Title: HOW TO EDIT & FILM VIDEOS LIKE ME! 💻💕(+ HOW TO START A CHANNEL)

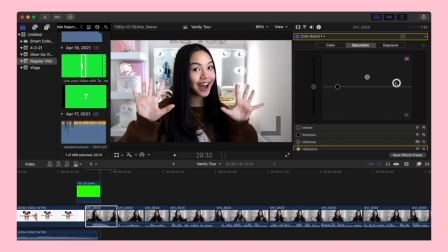[8:45]
As you can see here, there's like different settings and different brightnesses.
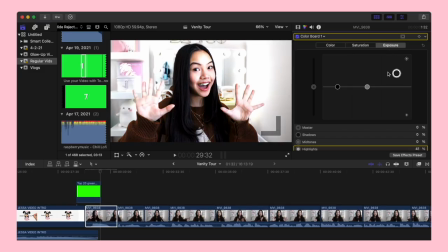[8:49]
You don't want to overexposure your video, otherwise it will turn out very, very blinding and you won't be able to see anything.
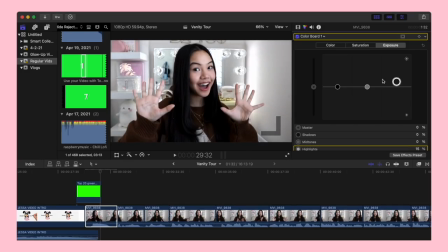[8:56]
It just doesn't look natural, you know? Just find a setting that fits for your clip. Just make sure it doesn't look too dark or too overexposed. Once you got that down, you can move on to saturation. Saturation just brings back color into your video.
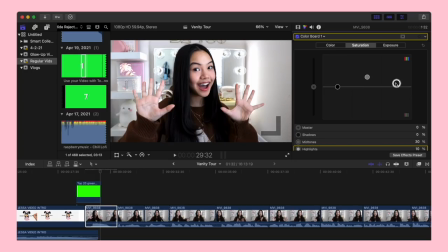[9:11]
I don't like using too much of it because it does make my video like kind of yellow, like super, super warm. So I'll just put it up a little bit. I usually do like 20 or 30. And then for the highlights, probably like 10 or 15.
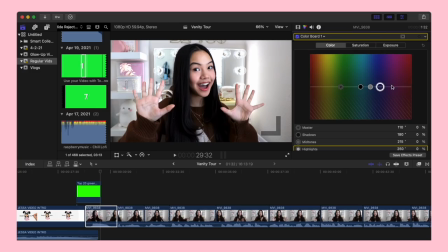[9:27]
There's also a third section to color grade, makes your video a certain color tint. And I never use it, so I wouldn't mess around with that unless you want your video to be like a certain tint.
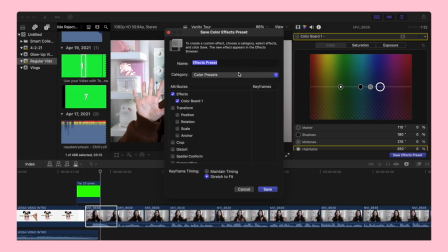[9:38]
I don't know, it's up to you. So once you're done with color grading your first clip, what I do is press save effect preset.
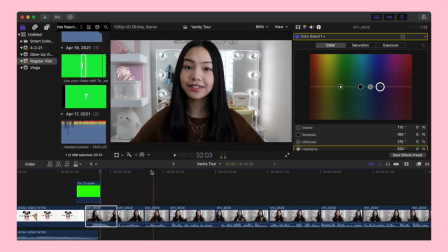[9:46]
So pretty much this turns into one of your effects that you can use.
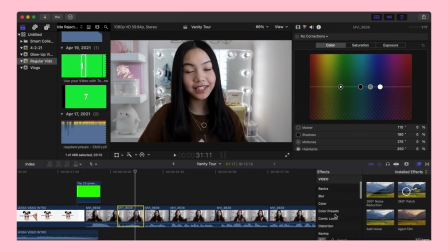[9:50]
All you have to do is press your effects panel and then go to color presets, and then you should be able to see it right there.
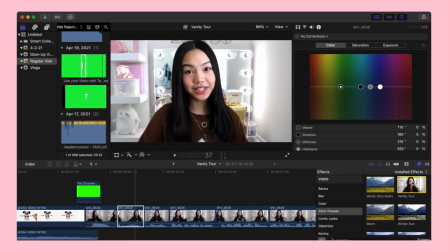[9:58]
And you can use that for the rest of the clips to come so that it can look smooth and look like it was the same color all along.
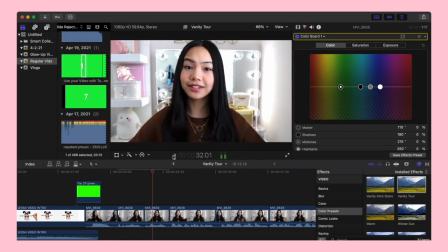[10:06]
I don't know. It just looks more natural because you don't want one clip to look bright and then the next one to look dark and like cloudy.
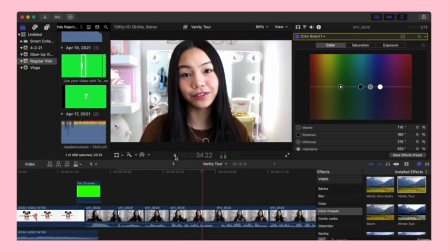[10:13]
Just save that to effects preset and then put it on the rest of your clips.
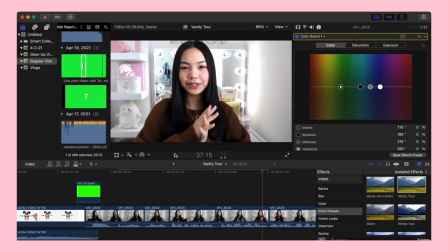[10:17]
And you can do this for every single video clip that you have until it looks all smooth and doesn't look all wonky. Next, we got zoom ins and zoom outs. So with most YouTubers, if they say something sarcastic or funny, then they will zoom in to the video.
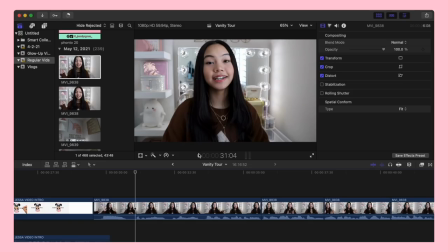[10:34]
Like right now. I mean, that wasn't even funny. I don't know why I zoomed in. So pretty much to do this, all you have to do is cut up the part that you want to zoom in on. First, you cut up where the clip starts and then where the clip ends. And then it'll just become this one clip.
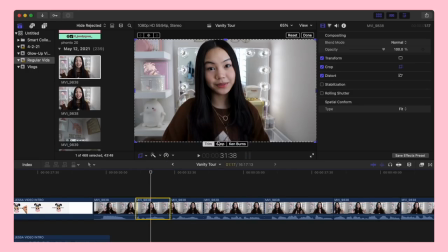[10:49]
And you just press that. There should be a setting that lets you crop it. Here's the icon for that, which I'm circling with my mouse right now. And pretty much you just click it and there's different settings that you can use. I just use crop. If you use trim, that just trims your video and it isn't in the same format as, you know, like regular YouTube videos, it'll change it. So don't mess with that unless you're like inserting an image that you need to like crop. So that's when you would use trim. Anyways, pretty much you go into crop and then you crop it to make it closer.
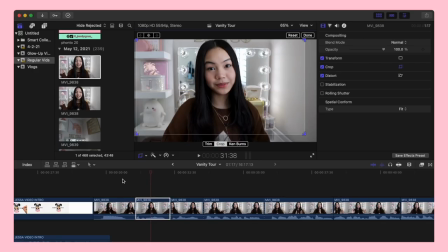[11:22]
And after that, it should be done. That's how you do a quick zoom in like that. For my zoom out, I use Ken's Burn.
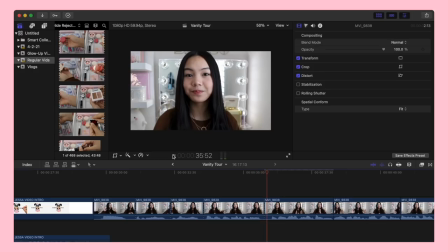[11:30]
So I'll just cut the clip that is after the zoom in and I press that and I'll put on Ken's Burn. But honestly, with these zoom ins and zoom outs, it's just up to how you want to do it. You don't really have to, but I like to do it. Again, it's just up to you and your editing style. Okay, time for the fun part, titles and intros.
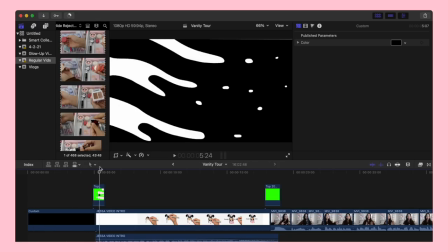[11:51]
So for my intros, I of course use my Panda Girl intro, but before I use that, I usually do a montage.
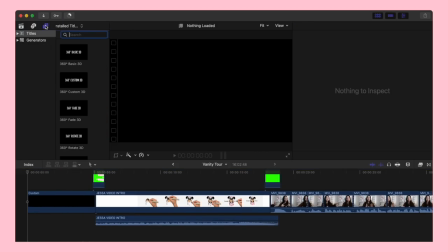[11:59]
So what I do first is of course put a black screen on and then I'll put it in a text. The text that I like to use or the title that I like to use is called basic title. I don't know, I think everyone uses that because it doesn't have a weird transition like most of them.
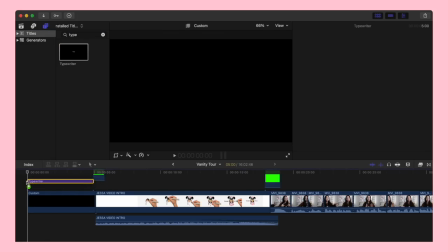[12:15]
I'll just use that and then I'll type in Jesselyn Presents. It'll be on there for about 3 to 4 seconds depending on what song I decide to use for the video. And then it'll cut to a montage of what the video is. For this Jesselyn Presents intro card, I actually used a different title.
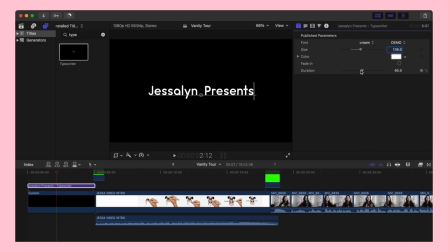[12:32]
It's actually called Typewriter and you can choose the speed on how fast you want your letters to pop up. And I just decided to use that because I thought it would be fun. You could also find a typewriter sound effect on YouTube.